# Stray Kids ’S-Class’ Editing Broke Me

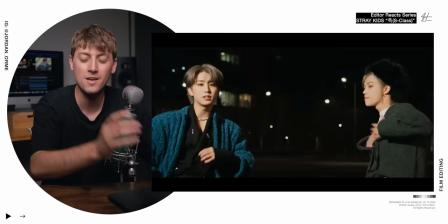(16:29)
That is the sickest breakdown I've ever seen What when you cut to silence while having something crazy happen on screen it works so well It works almost every time because silence is contrast We're used to noise.
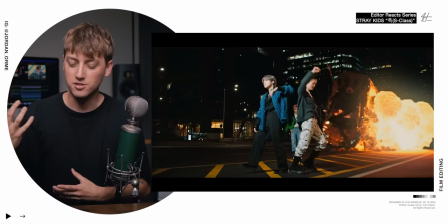(16:45)
We're used to music. We're used to loud and when something crazy happens on screen Which is also contrast and then silence there's so much focus The most amount of focus happens when there's silence and something crazy happen on screen
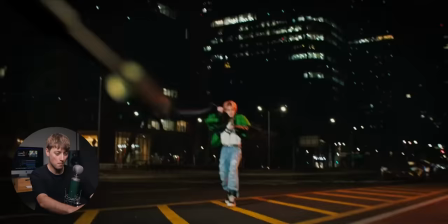(17:03)
Match cuts and then they reverse the shot and our boy pulls out a freaking grappling hook.
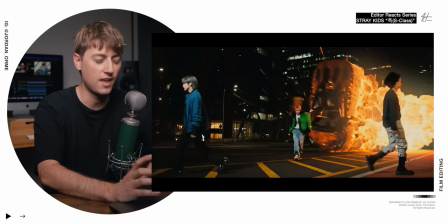(17:11)
I'm in full conflict. This is crazy. It just works so well with the music. Like if you just break it down visually, it's like, oh yeah, it's kind of cool. He pulled the camera and match cut. But when you listen to it and watch it in real time, it's crazy.
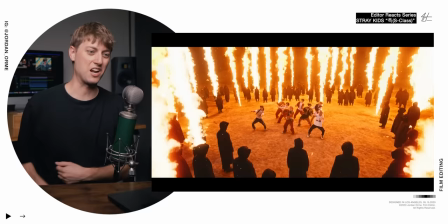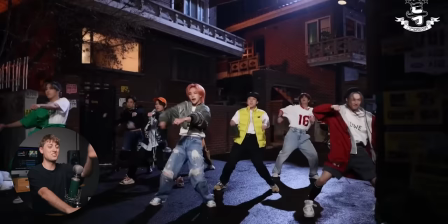(17:29)
Like the sound effect of him pulling the And then this too they do freakin practical fireworks where the entire city blows up the budget is budgeting I think I need to redo the most expensive kpop videos.
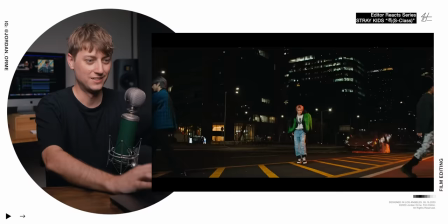(17:42)
This one wins
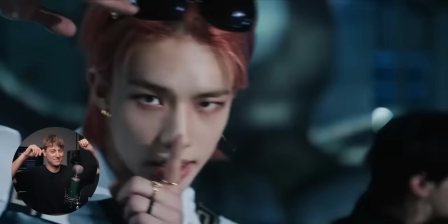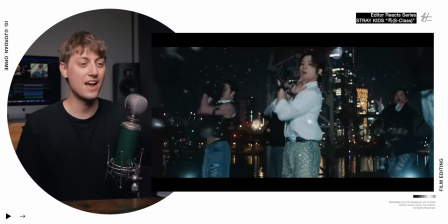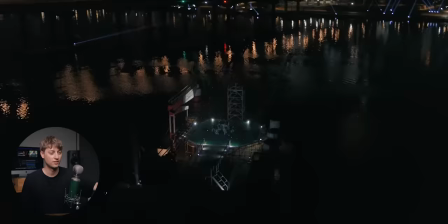(17:53)
That's a nice motivated water transition
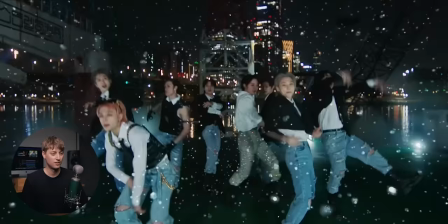Floating freaking water droplets. Oh my gosh. Oh Jesus loves you. I love you guys. He's this big now. Look over there.